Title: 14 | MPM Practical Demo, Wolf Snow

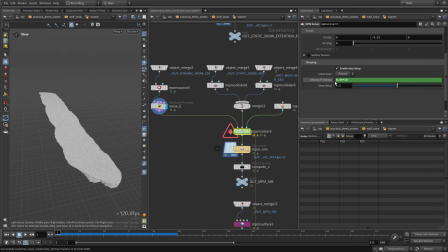[8:23]
And the only thing that I'm multiplying up here is this velocity threshold, so it is going to more aggressively deactivate the points and be more efficient, basically.
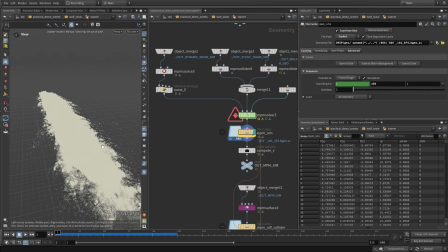[8:34]
And when we look at the simulation that we're getting from this, it looks like that.
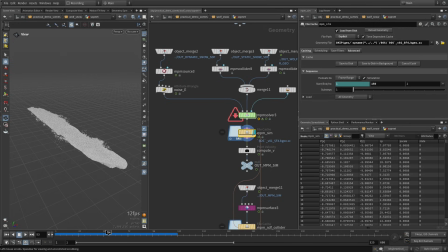[8:40]
Okay, so this is our simulation with the wolves that are running through the snow,
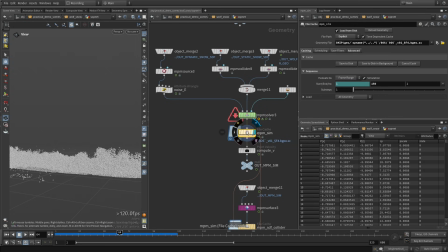[8:45]
and you have the snow being thrown around like that, and we can visualize this state attribute
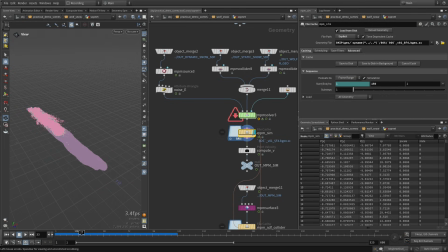[8:54]
that we've been caching. So you can see like everything that is purple is deactivated, it's passive, and then this pink is activated, and we have those boundary points, as I mentioned before.
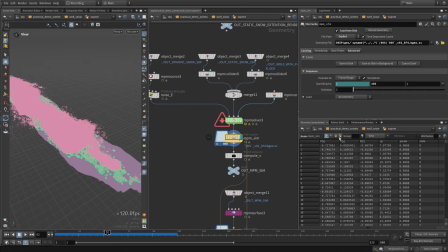[9:07]
And you can, this is something I haven't mentioned before, but you can even go in the details attribute, and you have this attribute, which is just a string giving you some information about the state of your sim. So here you can see that we have like 50% of our particles are active, 44 are passive, and we have a 5% that is boundary particles.
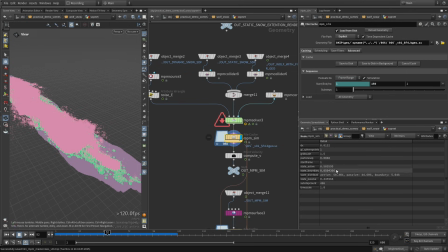[9:25]
So you could like link that to a font sub, and just like render it or have it on a flipbook, so you have some stats about what's going on in your simulation.
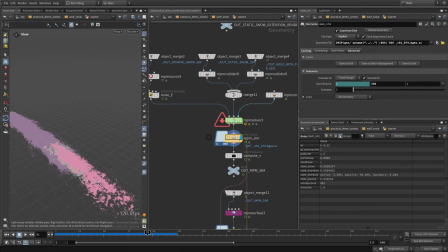[9:36]
You can see like maybe at this point it might look like we have a lot of active particles because there's a lot of pink, but if you look here we're like almost 98% passive particles. So yeah, it can be like a cool stat to look at.
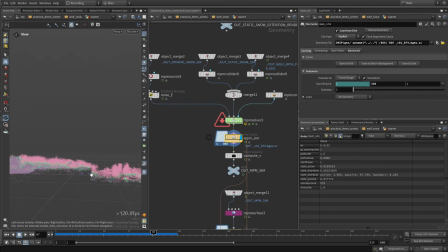[9:54]
And here, even if you see like a big cut, because we're kind of dropping for our static collider, you're not going to see that in camera. So I think the camera stops before we see this. Cool. And yeah, by the way, this could be optimized more, like you could just kill the points as they are exiting the camera frustum.
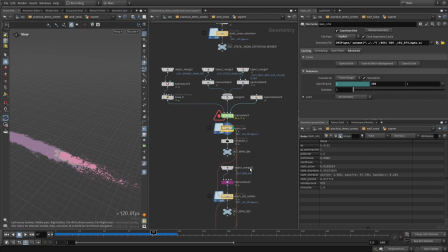[10:10]
So this is an exercise for you if you want to make this scene even more optimized. Okay, and then, yeah, the rest is also going to be very straightforward. I don't think I'm doing anything fancy from the rest of the setup.
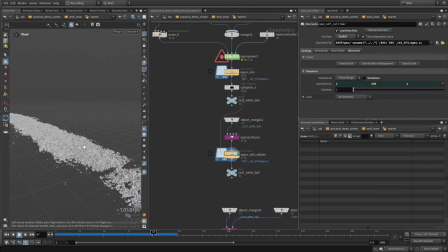[10:25]
So here we are converting our MPM snow to an SDF. And I think that I'm just gonna try to pick a good frame, okay, right here.
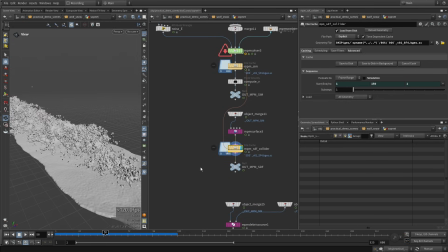[10:35]
And yeah, the setup that I'm using is very simple. So it's just VDB from particles. I'm doing some dilation, smooth, and erosion. I'm keeping dilation and erode pretty small because I don't want too much stickiness between the points.
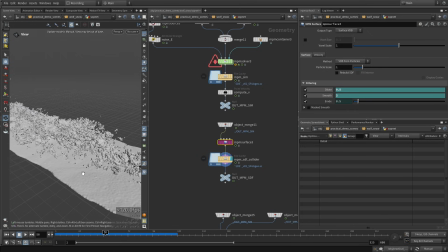[10:49]
I really want to keep this granular look, but I still want to get a lot of different frequencies of details, right? So I want some smooth patches like that. I want those very high frequency, small details, small bits of snow.
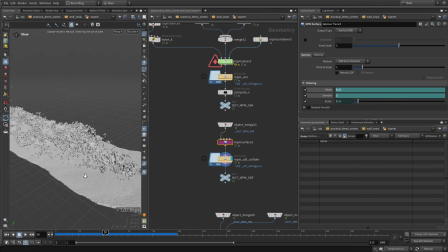[11:04]
And I want also some mid frequency details. So I'm just trying to get this nice distribution here.
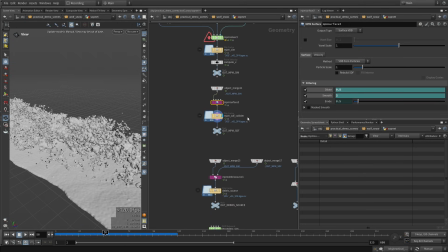[11:10]
And yeah, this is what we are going to use as our collider, because the next step is the debris, of course.
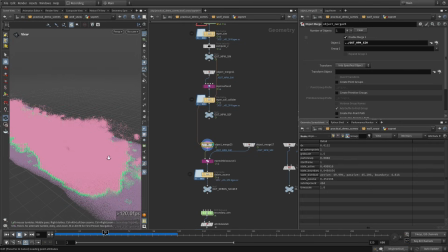[11:18]
So now I'm taking my MPM simulation, the particles here.
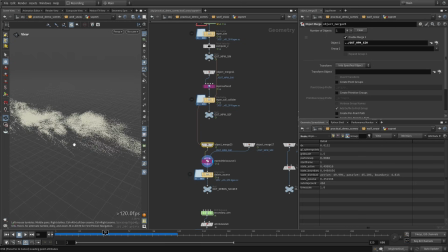[11:24]
I'm passing the collider here, and we are generating our source for our secondary debris simulation. And again, this is very, like, almost the default everywhere. I have multiplied that by 5 because I was emitting too much based on this JP attribute, the stretching.
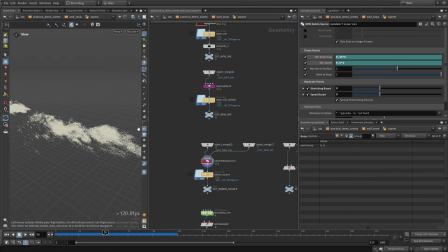[11:42]
I also multiplied that by 2 because there was, like, according to my taste, maybe too much points emitted from slow moving particles. After that, I reduced that from 5 to 3 in both of those cases for the point replication, and that's it.
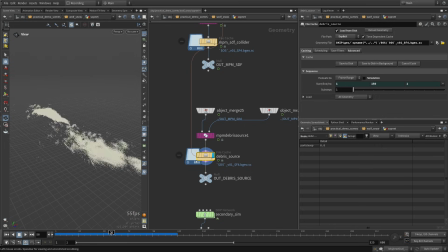[11:58]
Everything else is at default. So you get something like that for the particle emission for the source. And then this secondary simulation pop network is the same thing that I've been using in all the shots where I'm doing secondary debris.
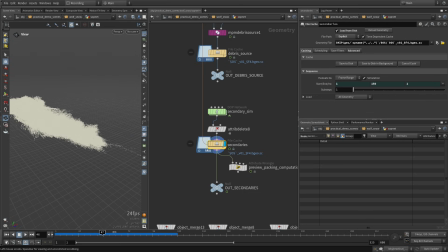[12:14]
And this is the sim that we get.
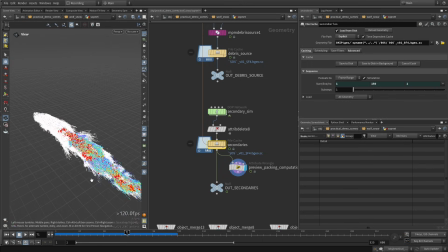[12:19]
I think I have visualization here of the packing, but yeah, we don't really see much because of all of this white coloration.
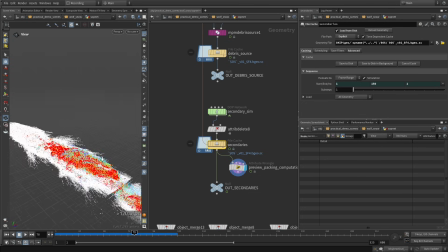[12:28]
But yeah, it gives just another layer of high frequency details to the shot.